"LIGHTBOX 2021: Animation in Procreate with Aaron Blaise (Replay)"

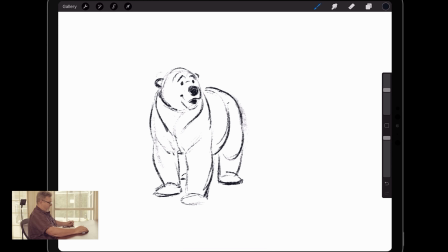[4:45]
Now, one thing I forgot to do, and we're not going to see the other leg, we might see the other foot right there. One thing I forgot to do is I got to come up here and I want it to be animation.
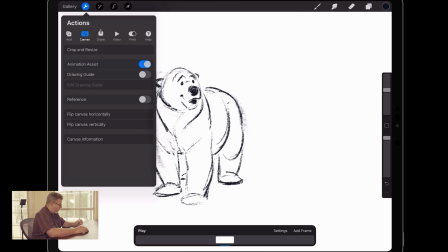[4:53]
So I got to go into my tools area and go into animation assist.
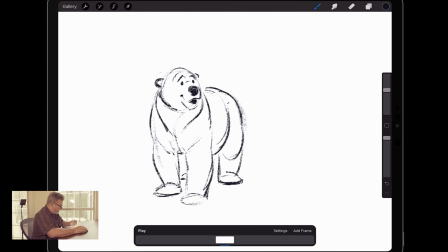[4:59]
Click on it there. Now we're all set to go. All right. So here's my first drawing for our animated piece. Just like that. Now I want him to kind of just jump around. Okay. So
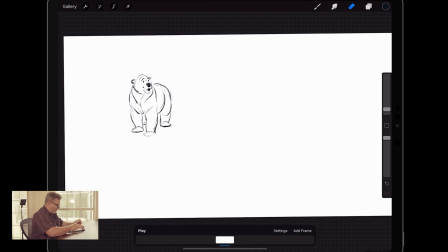[5:17]
let's shrink him up a little bit. And we're going to go ahead and add a frame.
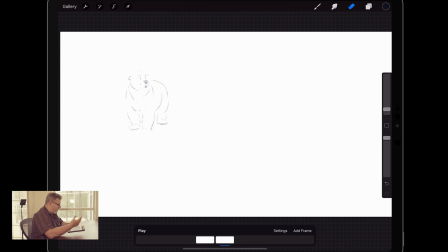[5:22]
So I've got my onion skin on, meaning it's going to show me the drawing that I just did on my new drawing. So I can go ahead and draw, but it's showing me my old drawing, and I can flip flip back and forth between the two.
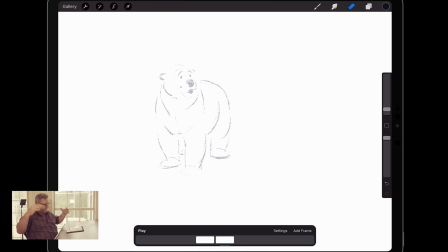[5:35]
So what I'm going to do now is what I need him to do, you know, if he's going to start to jump, he's going to anticipate that jump. Meaning you can't just stand still and jump up in the air. What do you have to do? You have to go down before you can go up. You have to go down and gather that energy to go up, okay? And so that's what he's going to do here. So I'm going to bring him down.
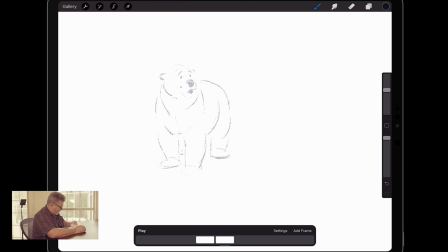Just like so. Bring that nose. I'm going to bring his nose down.
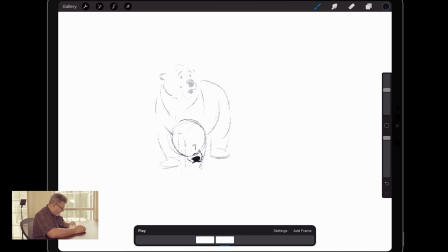[6:10]
Now, I've got about an hour to show you guys, and we'll see how much we can get done in an hour. As you know, animation is not the, it's the marathon for sure. But I think we can get a pretty good chunk of animation done in an hour.
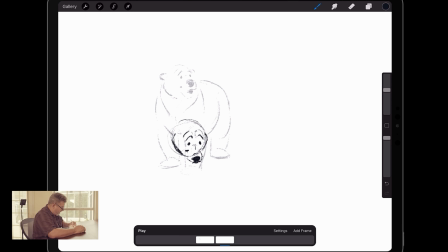[6:28]
So we're seeing a little bit more of the top of his head because he's coming down. His ears are coming back. You know, if I scrub back and forth, see that head come down. We're going to see more of his neck. The neck comes down right here.
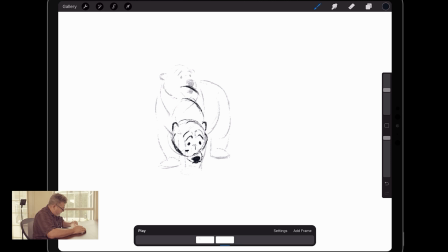[6:48]
And the shoulders are going to come down as well, because what's going to happen? He's going to come down and he's going to bend his elbows out to get ready for that push off. He's going to bend the elbow out here to get ready for that push off.
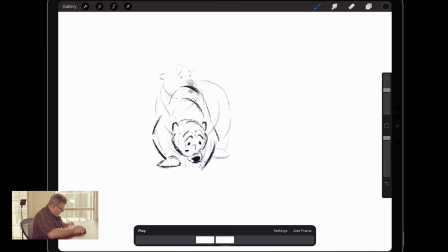Now, we're not all the way down yet. We're just a little bit down. And then the other thing, too, is I like to counter that anticipation in the front by bringing his back end up in the back.
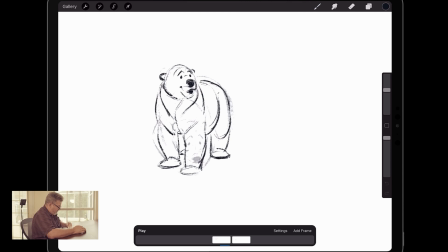[7:27]
So you'll see he's coming down, and then we'll straighten that leg up a little bit in the back. Even bring the ankle up just a touch. See that?
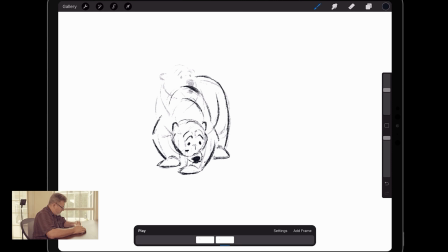Now, once again, I'm keeping this loose and blow that up even more. You can see it a little better. Now, when I blow it up, you can see it's fairly loose.
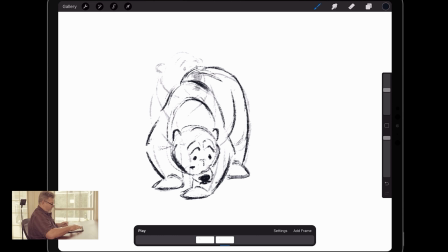[8:01]
There. Oops.
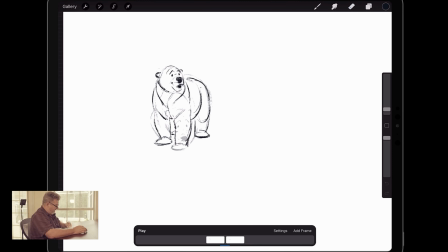[8:07]
Okay, there we go. So let's flip back and forth on that. You can see. Now, let's go to the next drawing. I'm going to add a frame. Now, I think I have this set for
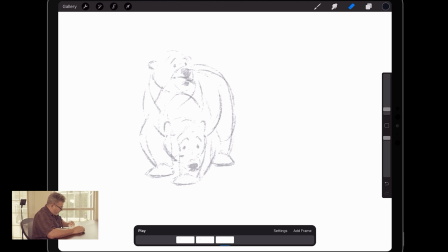[8:20]
three drawings in the onion skin. I'm going to bring it, keep his head down. He's starting to come forward. I'm going to start to bring his nose up a little bit.
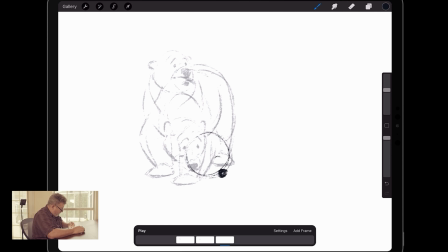Still smiling. He's always got a smile on his face. Our bear. He's a polar bear.